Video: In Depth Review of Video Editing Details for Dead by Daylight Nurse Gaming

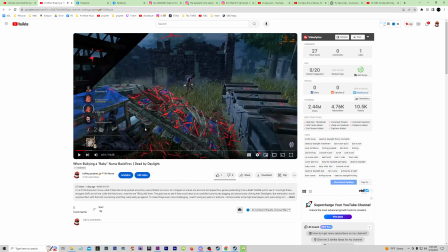Here she teabags, and then it shows me hit her with that other hit.
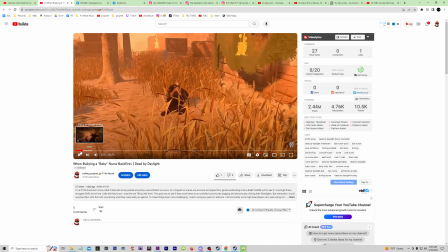And then the one where she gets grabbed off the window would be like back here where it says, little did they know I was the one trolling them.
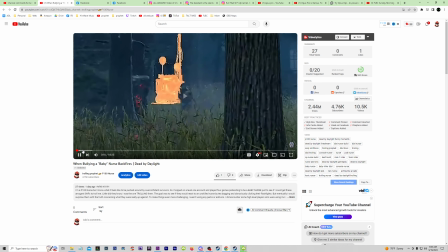It should be like back here.
Troll me. Little did they know I was the one trolling them.
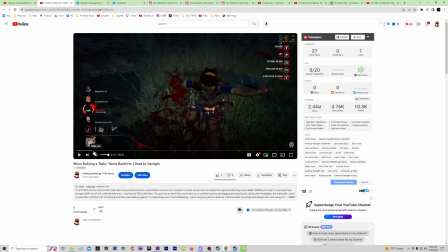Like that hit should be towards the end. After she teabags, but this right here should probably be when it says I was trolling them.
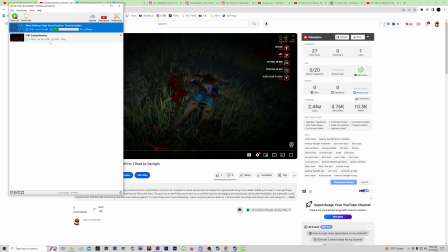I grab her off the window. Let me check the video. It's still downloading. I'll keep going on and then I'll switch over to it.
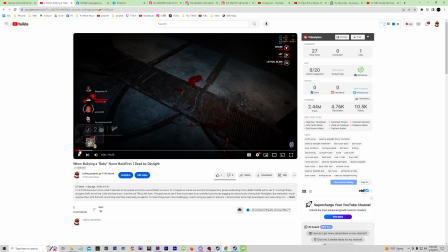But let's start. So let's start where it's
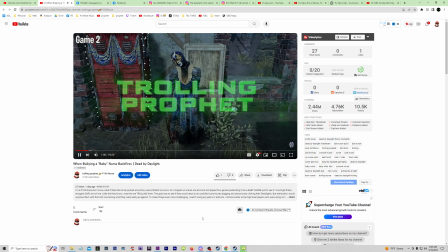the video starts. Right.
If you stick around for this game.
So once again, you're gonna have to match the names here. If you do change this to McMillan Estate, or maybe you have game 2 and have. I don't know. Maybe you have game two and you actually have the map under it.
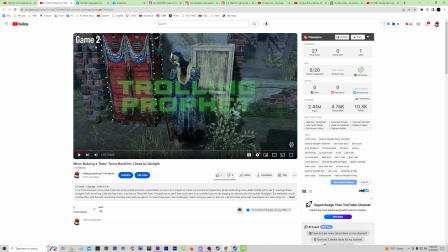If you did, you'd have to make it small so where it fits. You know, you don't want it to be too big and noticeable. So you'd have to make the game two size is good. But if you were to change it to the map, because Macmillan Estate is a much longer word, you don't want it to be going so long.
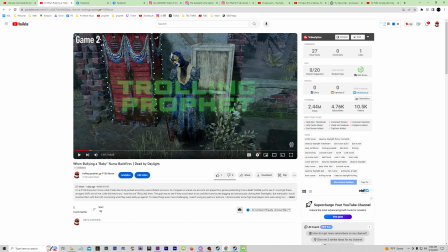You'd actually have to squash the size of it down. So I don't know what would be best.
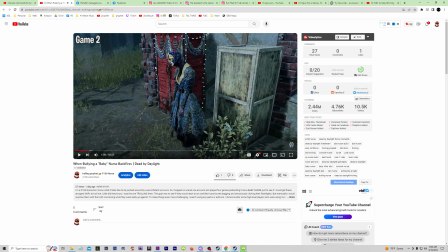I'll show you what I'm doing. All right, so let's see. This is almost done.
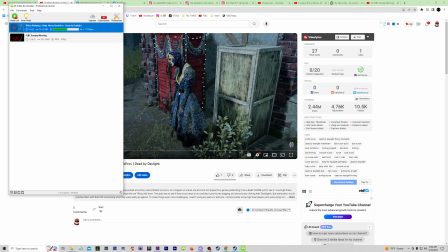No, it's not almost done.
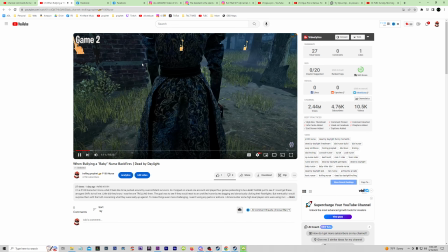Kind of testing the survivors to see if they're going to be toxic, thinking that it's a baby nurse, because people bully a baby nurse.
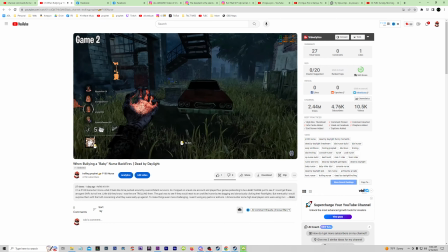Get some water. They see a baby nurse and they're like, oh, this is fair game. We can just shine our flashlights at her and teabag and all that stuff.
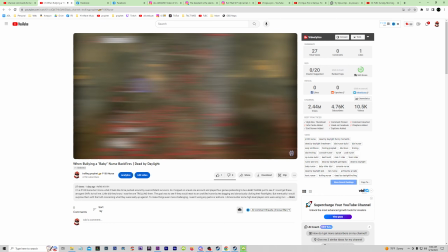So let's test.
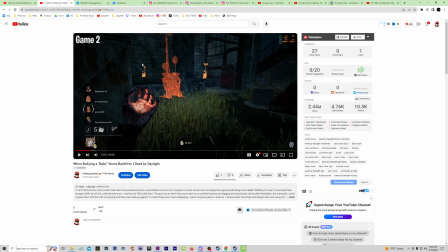So right there, when I say shine our flashlights, you can just shine our flashlights at and teabag right there.
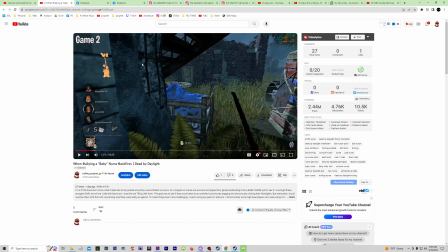You should leave the audio, but you should show a clip of them teabagging and clicking their flashlights.
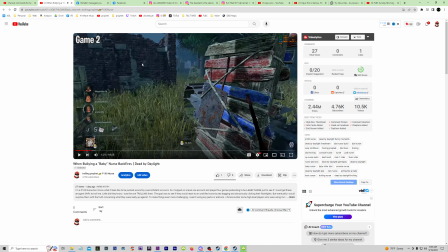You leave this audio because there's no nurse blink here, so you can leave this audio.
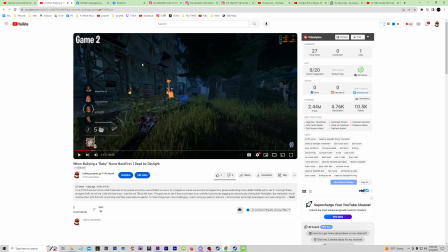Baby nurse, and they're like, oh, that blink, that this part you have to keep because it has the sound of the nurse blink, and it will sound weird to hear the nurse blink without the without showing it because I'm just starting off.
This is fair.
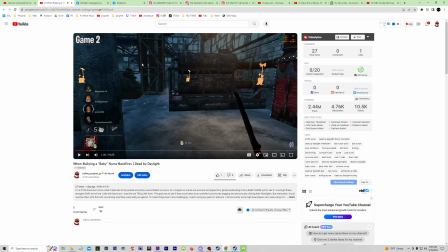But game.
Right here, this clip, you could show somebody shining their flashlight or. Hold on a minute.
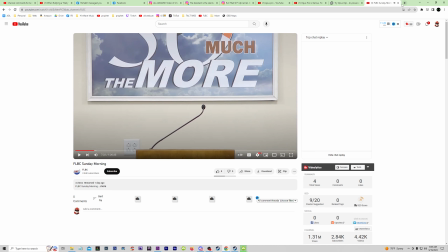Have another tab open.
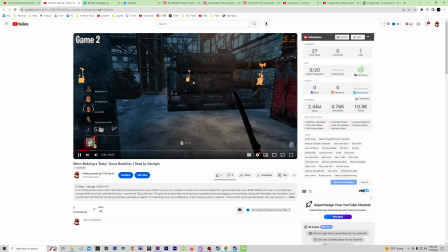Okay, so like I said, this clip could show it. Because right here, it's like slow starting and you're not seeing anything yet. No action. But what I'm explaining, you could show it on the screen.
Flashlights at her and teabag and all that stuff.
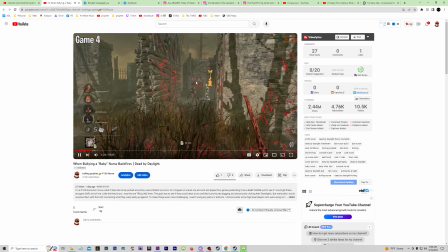Like, see, there's nothing here.
So let's test them first. So we play like a baby.
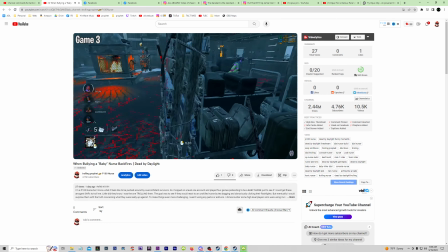We do baby nurse things. We lose chases. So I'm gonna chase them for a minute and then I'm gonna leave.
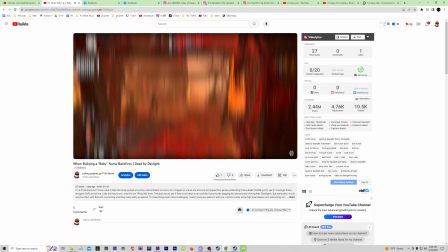Go somewhere else. Like we'll vault the window.
Okay.
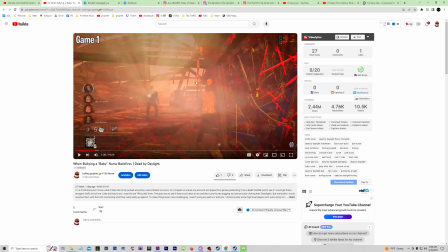Now this part where I say I'll vault the window, that's kind of important because a nurse would never vault a window. A nurse just blinks through windows. She doesn't have to vault them. So that's definitely a baby nurse thing. And the thing here is that it doesn't really show me vaulting the window.
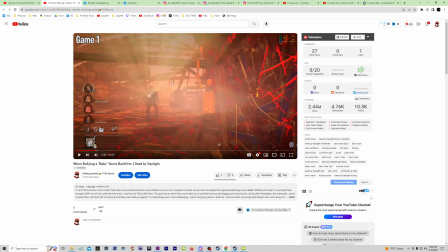I say it and I do it, but you don't really see the window because it happens so quickly.
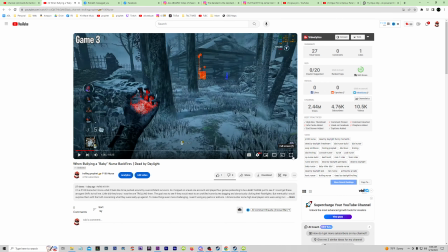Go somewhere else.
Right? Right here.
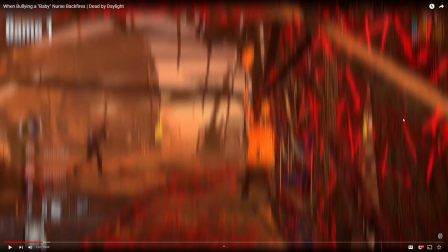So you probably want to like show a little earlier where you actually see me walking up to the window and vaulting it.
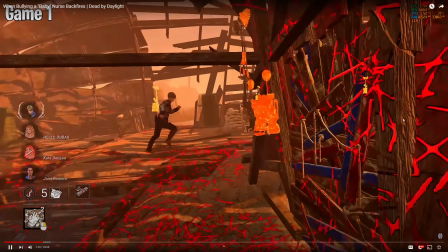Like we'll vault the window.
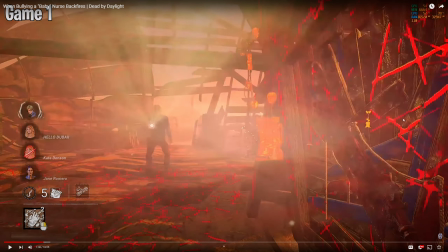You can't really see from this perspective that I vaulted a window, even though I said it should show me walking up to the window and vaulting it, because like I said, a real nurse would never bother vaulting a window.
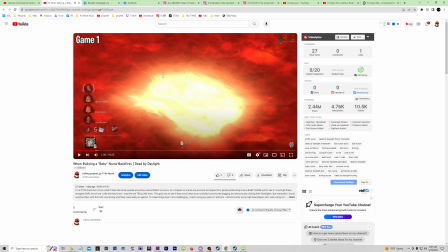You just blink right through the window. Okay, so let me actually go to the video now.